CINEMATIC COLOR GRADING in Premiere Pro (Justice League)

Welcome to Copycat Friday, guys. My name is Jordy for Cinecom.net, and today we're taking a look at those superhero films. You know, those iconic blockbuster films? They all have their own story and characters, but there's one thing they all have a little bit in common, and that is the color grading.
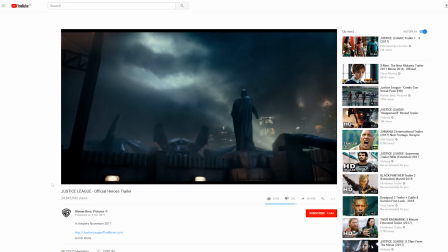(0:38)
Superhero films mostly have deep blacks, hard contrasts, and vibrant colors.
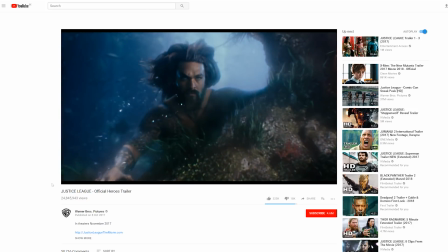(0:43)
That gives them that hard, blockbuster look.
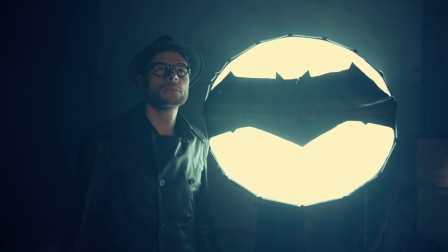(0:45)
We'll be using Adobe Premiere Pro today to show you guys how we've color graded the cheap knockoff from Batman you saw in the beginning.
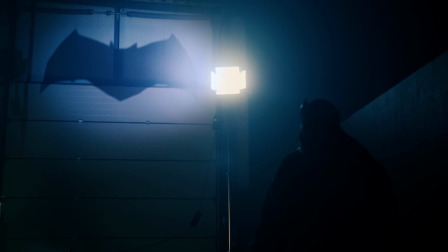(0:52)
But we're not focusing on the props, we're focusing on the color grading here. Now before we start, I'd first like to thank Rocket Stock who's making this video possible.
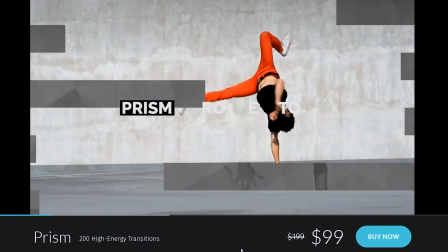(1:01)
They came out with a brand new video pack called Prism. It's a collection of 200 video transitions and 9 different styles.
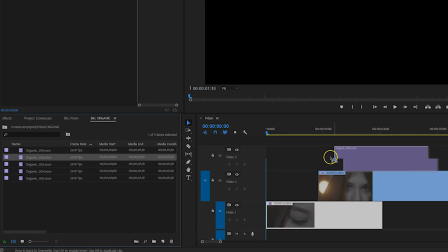(1:07)
You can simply drag them into your favorite video editor and apply them over 2 clips. To find out more, make sure to visit the first link in the description below. We are inside Adobe Premiere Pro, and I have James Doubleganger here with me.
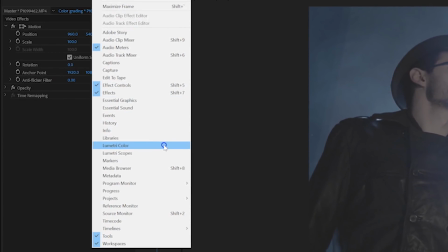(1:21)
What I'll do is locate the Luma Tree panel, and you can do so from the window menu on top. Now, this shot was captured in V-Log on the GH5.
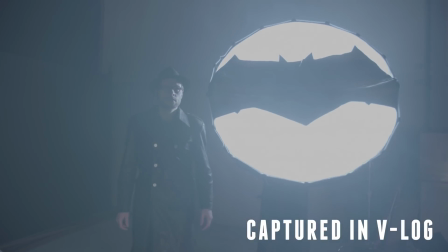(1:28)
It's a very flat picture profile, but it's taking the most out of the camera's sensor, which means that its flat image profile holds a lot of information. So if your camera can shoot in a log format, I definitely suggest to experiment with that.
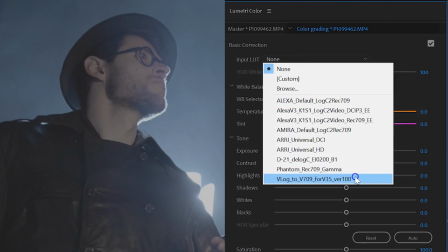(1:41)
So as the first step, I'm going to apply a V-Log 2 Rec 709 LUT to it. You can find the type of LUT for your camera specific on Google. If you don't shoot flat, you can skip this part.
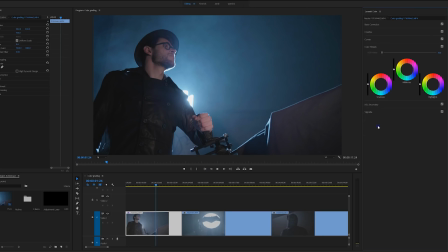(1:52)
Then I'm going to head over to the color wheels, and there's this thing called teal and orange.
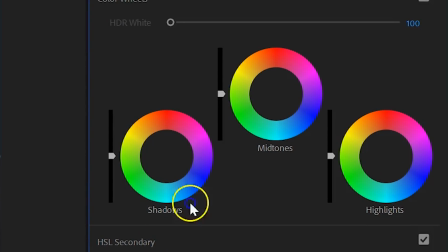(1:57)
Looking at the color wheel, you can find teal on one side and orange on the exact opposite side. And because they're opposite of each other, we can say that they are in contrast of each other. And knowing that, we can use these 2 colors to add more contrast to our shots without having to actually add more contrast. Now, blue or teal is what we link to darkness, shadows, the night, something cold.
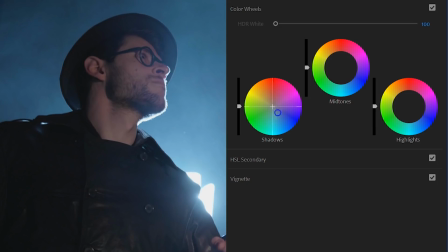(2:21)
So that's why we'll add some teal into the shadows or darker areas of our shot. Now be careful though that you're not pulling too much into the magentas. Look at your video while doing this. Now for the midtones, which is usually the face of a person, we're going to add the orange into it.
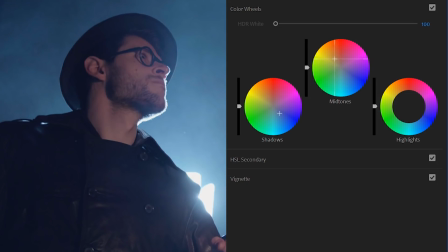(2:37)
Adding orange to the skin tones make them look warm, natural, our eyes are drawn to it.
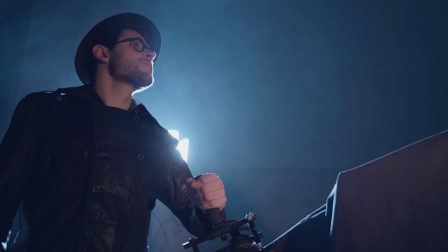(2:43)
So with this simple technique, we have already created more punch into our shot.
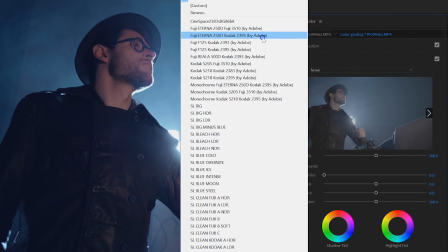(2:48)
Next up, I'm going to dive into the Creative tab, and what I sometimes do is flip through the built-in looks.
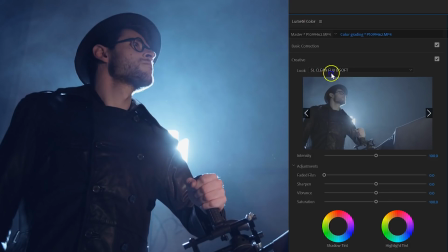(2:53)
There are some film emulators in here, but also different types of modifiers. What I found to work well with the teal and orange look was the SL Gold Heat.
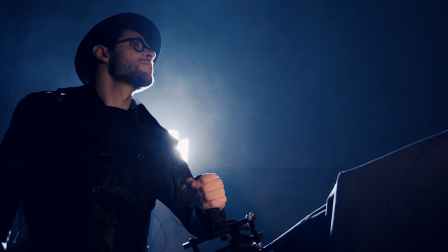(3:02)
It adds a nice overall contrast and emphasizes that teal and orange very well.
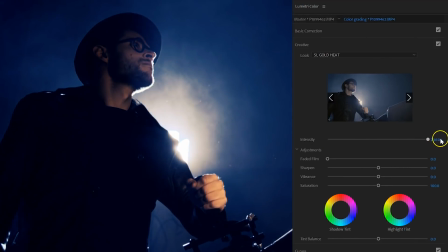(3:06)
Now, depending on your shot, you can increase or decrease the intensity of this look. Now, we're almost there. I'm going to dive into the basic color correction now.
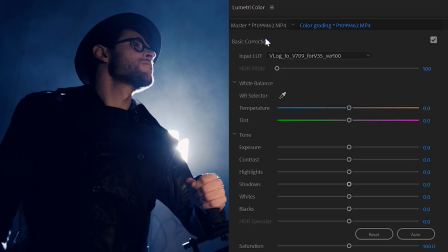(3:15)
What I want to do in here is fix the issues, and that's why this tab is called Correction, to correct the problems.
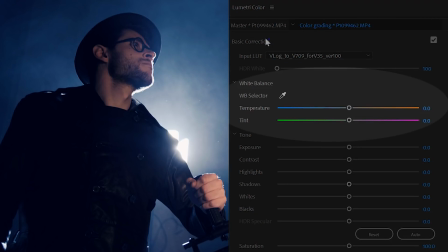(3:22)
Assuming you had a good white balance, you can stay off from these sliders right here, but underneath that, I want to look at the highlights.
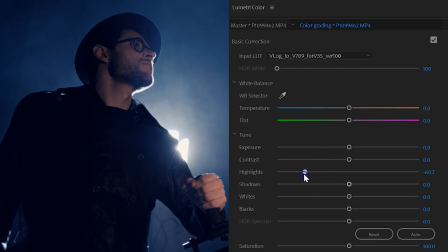(3:29)
Typically, I want to decrease this. It kind of flattens the image by taking that video look away. However, this does make your highlights look very smushy. Definitely the overexposure parts, like the LED light in the back. So what I'll do next is increase the whites a tiny bit. These are the absolute whites in your shots.
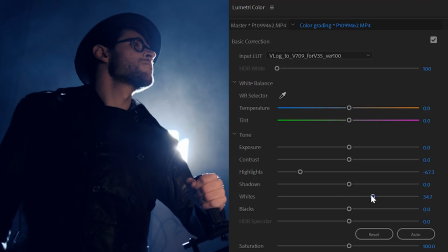(3:47)
Highlights lay underneath that. This is the difference between them two. Now, if you have shot in a dark environment, keep your shot dark. Don't start increasing that exposure, you'll just introduce more noise. Keep it dark and play with the highlight slider. And finally, I would decrease the blacks. And these are the most outer black areas in your shot.
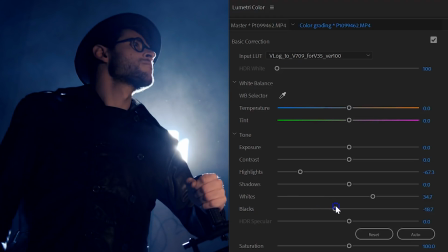(4:07)
It brings in some more contrast. Do, however, just decrease this property a tiny bit. And that's how to color grade to the superhero extreme.
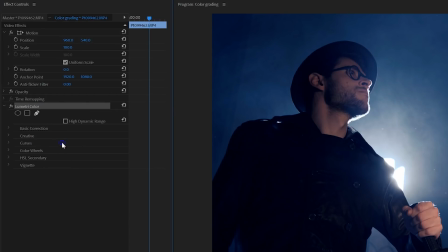(4:15)
Next up, I want to copy my Luma Tree effect from the effects controls and paste it into my next shot.
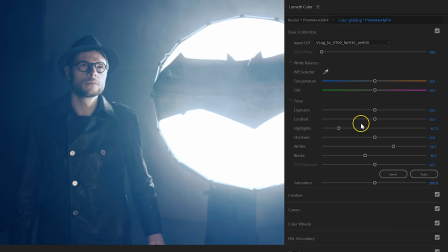(4:21)
What I'll do now is compare them and try to match the levels. In the second shot, we have this big light, so I want to decrease the highlights even more.